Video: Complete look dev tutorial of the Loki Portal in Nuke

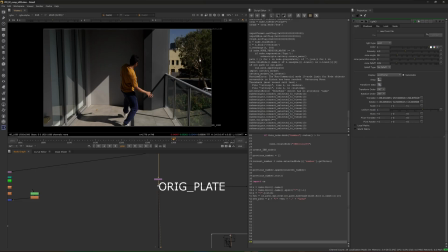[8:02]
But since it was a sunny day, I could use harsh lighting on the portal itself to match the shadows,
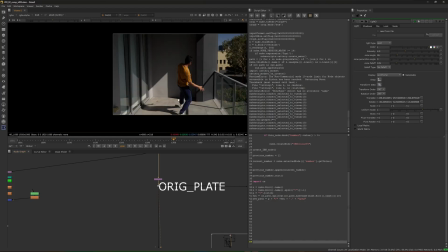[8:08]
to match the reflections as well over here in the opposite directions.
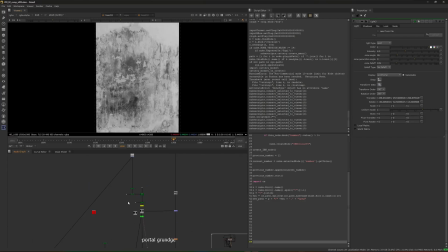[8:14]
I did like a basic scratch pass. I used a grunge texture from Google. I did a basic animation of it opening and closing on the cube itself.
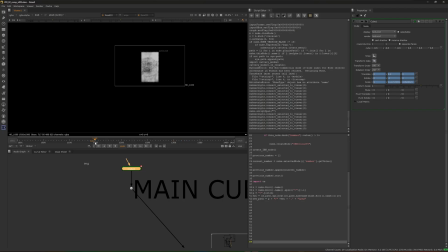[8:26]
Over here now, if you see, yeah, this is how it opens and closes. This was a base pass with just a basic material wired to a wireframe and rendered through a scanline render. And now I have a very basic blue color pass. I multiplied the texture over here. A reflection pass. This was a 2D cheat actually. Nuke scanline render is not really capable of doing reflections like object reflections. It can definitely do environment reflections through the reflection and re-render node. The self shadow.
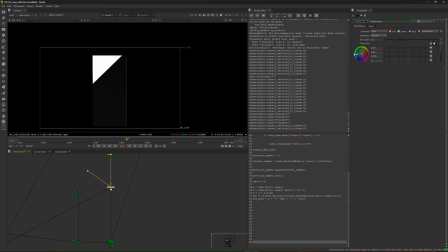[9:00]
For self shadowing, it's the same thing, attaching basic materials to the geo.
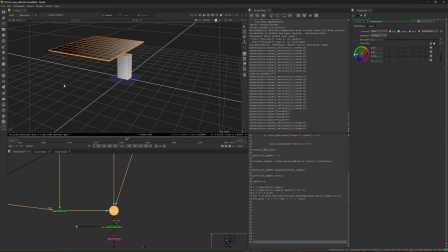[9:06]
And I added this kind of an obstruction, a gobo kind of a thing, which created this harsh light.
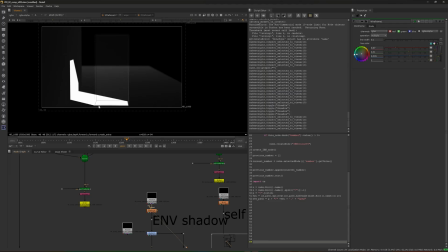[9:14]
Then I added an environment shadow using the same thing. This wall is that I'm using it to replicate my real world scenario.
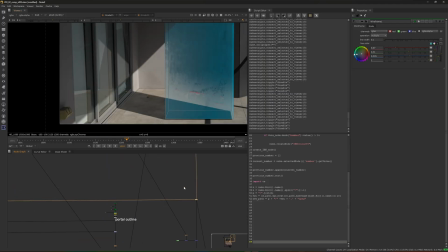[9:22]
And then there was over here, this was the reflection shadow actually. This is my base color.
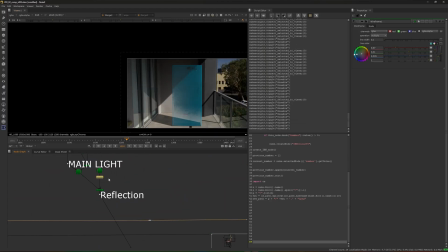[9:29]
These are my shadows. I multiplied the self shadow on my base pass directly.
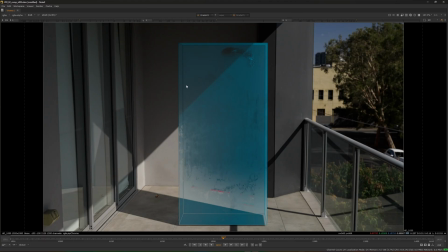[9:35]
So this is what my portal looked like basically. I had some basic lighting matched.
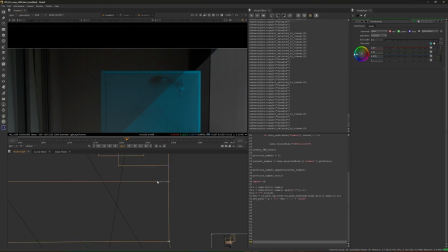[9:40]
In order to get some hair details back, I used a very common technique in VFX wherein you divide by a clean plate and then multiply those details onto your object. Then finally I have
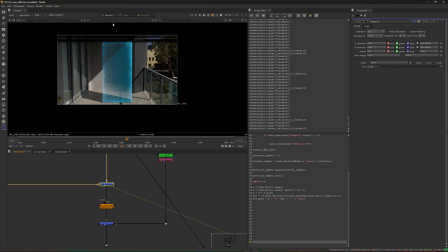[9:59]
a noise, a border noise that was going through the portal,
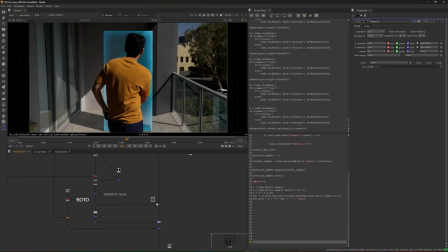[10:03]
and then I had myself revealed with the help of the roto.
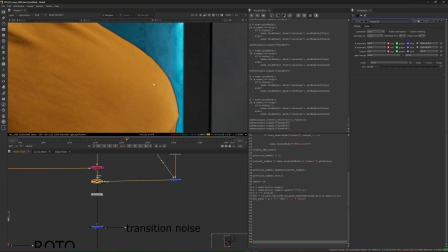[10:09]
Now this entire thing creates a lot of black edges. I used an edge push to get rid of them.
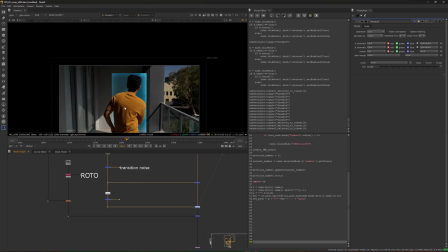[10:16]
When I enter, I had to create an outline over myself just to show that I'm entering the portal,
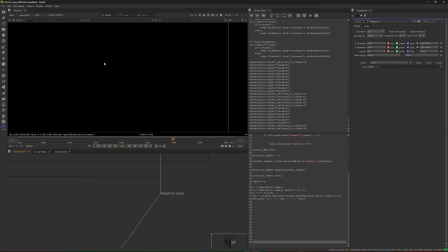[10:22]
and I had to like see which part of my body enters first,
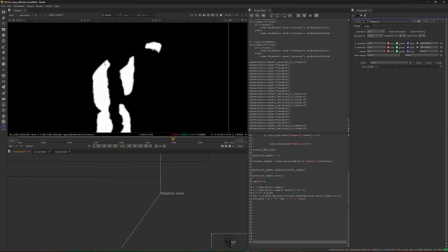[10:27]
and accordingly adjust the depth of my rotos. And then edge from alpha, again masked it using the same rotos.
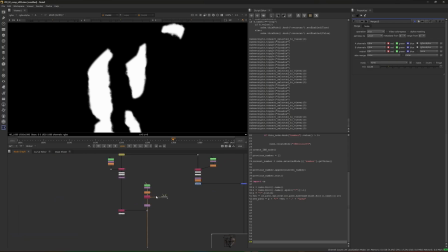[10:38]
Yeah, so these are the rotos. Added some distortion using noise, and then brighten them, so it felt like I was interacting with the portal.
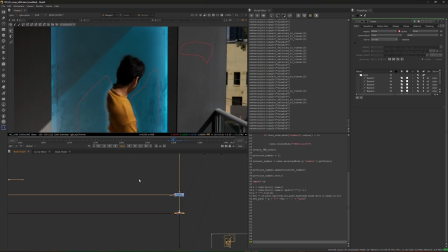[10:49]
And finally a bit of glow, a bit of light wrap around me. So this was my first shot. This is how I did it. The other two shots were of the similar process, compositing process. And after having exported these into the same color space that I got them into, then I merged them together and I had my final shot. So guys, this was the entire video on the portal effect. Thank you so much for watching, and if you have any questions, please mention them in the comments. I can try to answer them as much as I can. And if you like this video, please give it a thumbs up and do subscribe to my channel for more videos on compositing and Nuke. Until next time, thank you so much.